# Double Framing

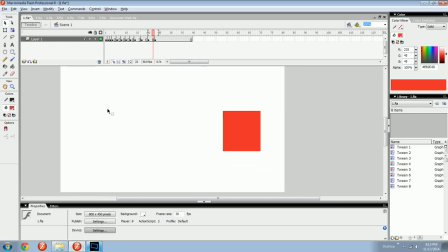[3:59]
Like you might have something flying towards the screen like a boomerang, and you might want a picture of that boomerang to show up on screen for 3 frames to really get a good look at it.
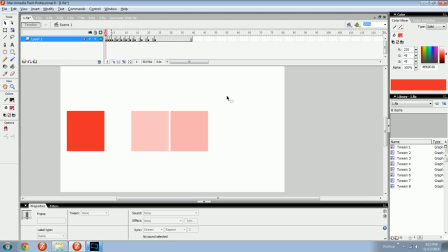[4:12]
So it's all about what looks good, and also saving you time so you don't have to do every single in-between frame for an animation.
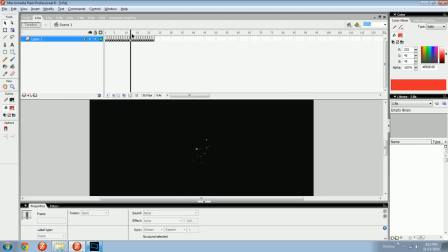[4:20]
Next, let's look at some examples of when you might apply this. Particles.
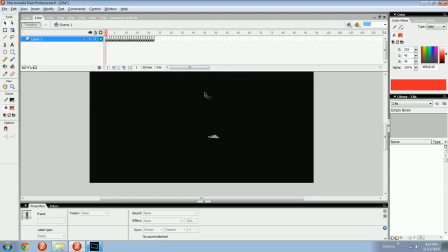[4:25]
Boy, do people not like doing a lot of particles. And almost always, they end up getting double framed.
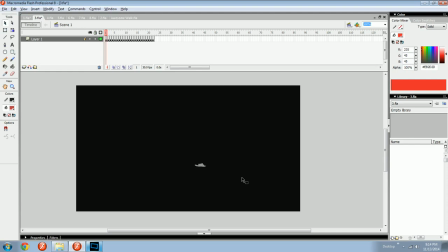[4:33]
A lot of people who are just starting out don't ever do this, double frameage, and they spend a lot of time animating every single frame. That's called animating on ones, because there's only one frame of each thing,
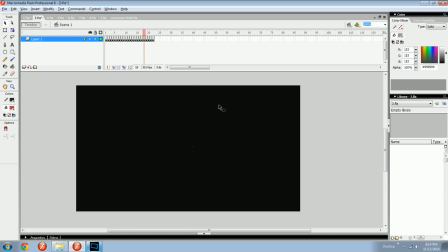[4:47]
and it's okay when you're at 24 and 20 and 18 FPS, but upwards of 30, that's 30 pictures for every frame for every second of animation, and that could take too long.
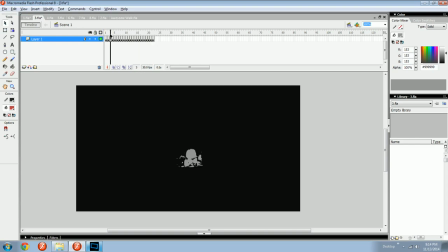[5:03]
So this 22-second smoke puff, it's gone instantly.
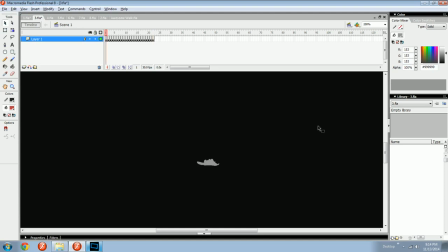[5:10]
It's like you just ate it up and it's useless. You want to see that, so you might start sticking in some extra frames. And I'm just hitting the period and the comma keys right now.
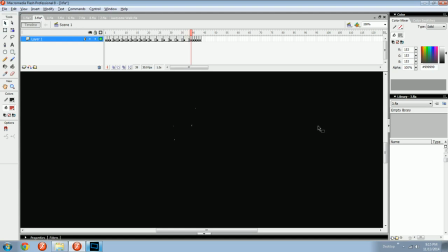[5:26]
Those are to move my cursor. And then I'm hitting F5 with my other hand to extend.
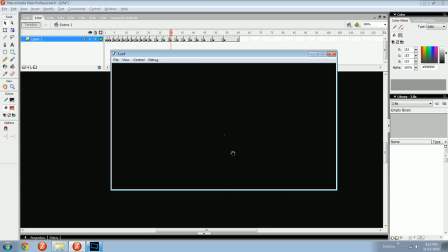[5:36]
And now you've got particles that, in my opinion, look better than they did, because you get to really get a good look at them. And in real life, smoke slows down once it shoots out. You know, once an explosion happens, it's just a bunch of slowly moving smoke.
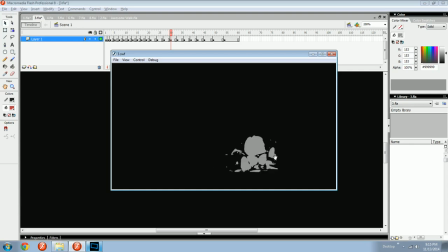[5:54]
So, you know, particles, great use. Like blood, when you want to do liquid effects, good time to double frame.
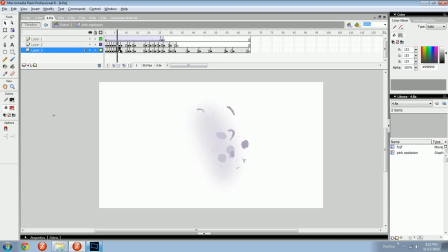[6:04]
Here's another one. I already finished doing all the double framing on this. You can see it in here. And then I've got a few more effects on here.
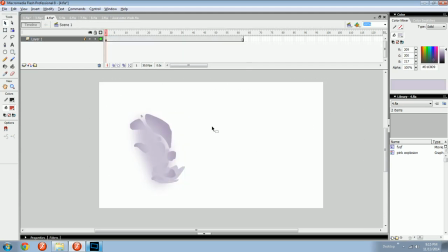[6:11]
This is what an example of some double framing looks like when you put it all together. Looks pretty good.
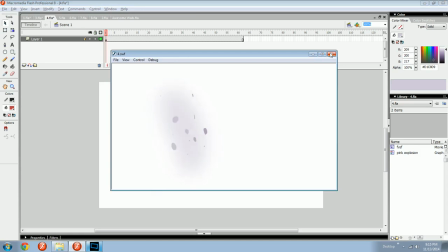[6:17]
You know, for one little magic explosion, that looks fine.
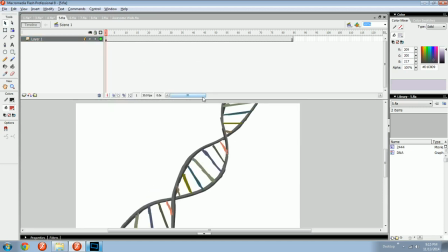[6:23]
Here, let's take a look at some fire with some double framing.
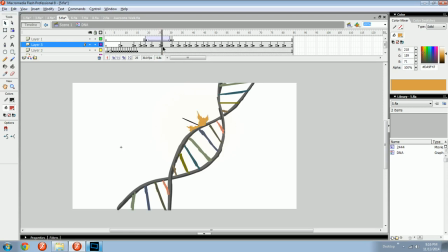[6:29]
Some quad framing and hexa framing, oodles of frames here.
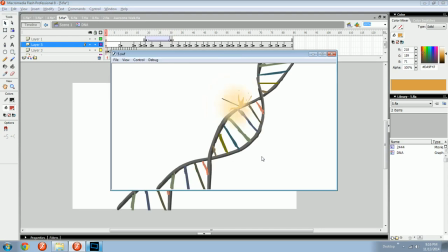[6:35]
Let's see what this fire looks like. Check it out. And the reason that it doesn't start at 1s and then go to 2s and 3s is because maybe at certain points in this fire animation,
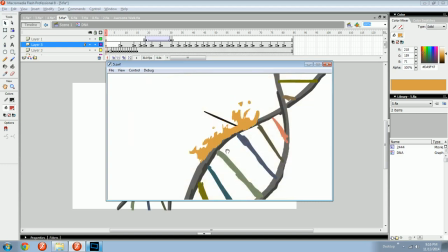[6:48]
this was a long time ago, this was like 1.5 years ago, maybe certain frames needed to go by quicker, where stuff was moving more slowly. It needed to move faster. But yeah, let's take a look at some stick figure stuff.
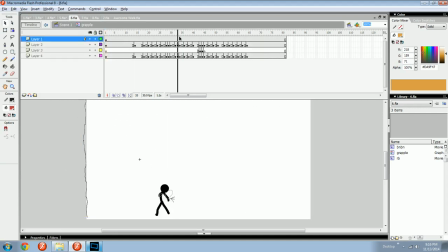[7:06]
Again, go inside of the symbol, double frames all over, and there's some string.
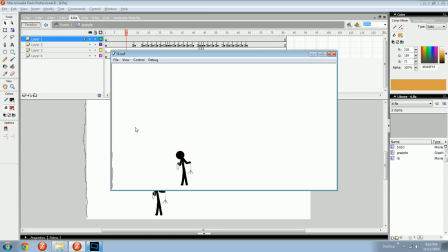[7:11]
And string takes time to animate, so you might like to,
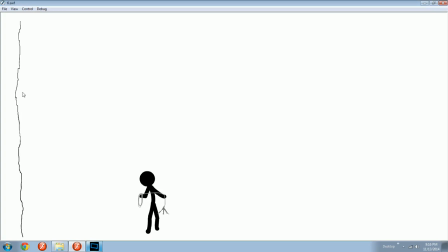[7:16]
double frame it up so you don't have to do as much work with that string. And it'll still look fine in the final product, because even 12 FPS looks fine for effects work.
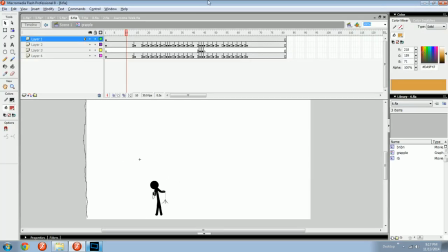[7:30]
It's always, it's whatever. Here's some more.
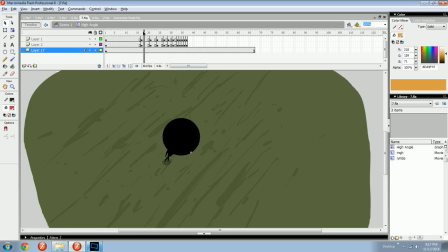[7:36]
That's an example of starting slow, just big frames, and then going fast at the end. Small frames. So we're on 4s, then we're on 3s and 3s, then 2s, 2s, and then 1s.
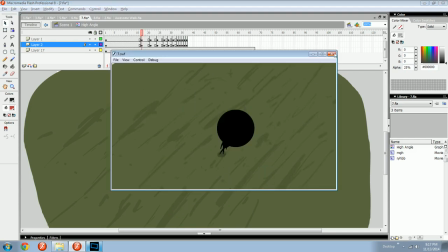[7:46]
And then it looks like he's starting off moving slow, and then speeding up as he exits the frame.
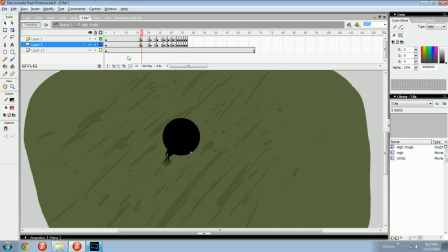[7:54]
Good example of some double framing. Even there on the shadow.
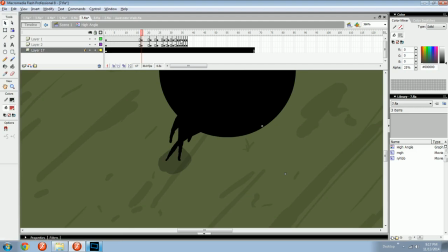[7:58]
Oh, and if you start to double frame something and then you offset anything else that's next to it, it'll look really weird.
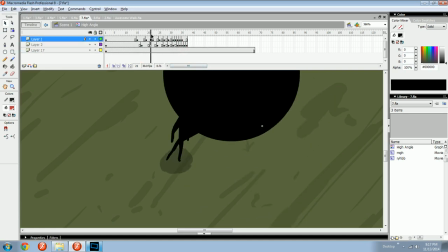[8:05]
It'll look like it's interlaced.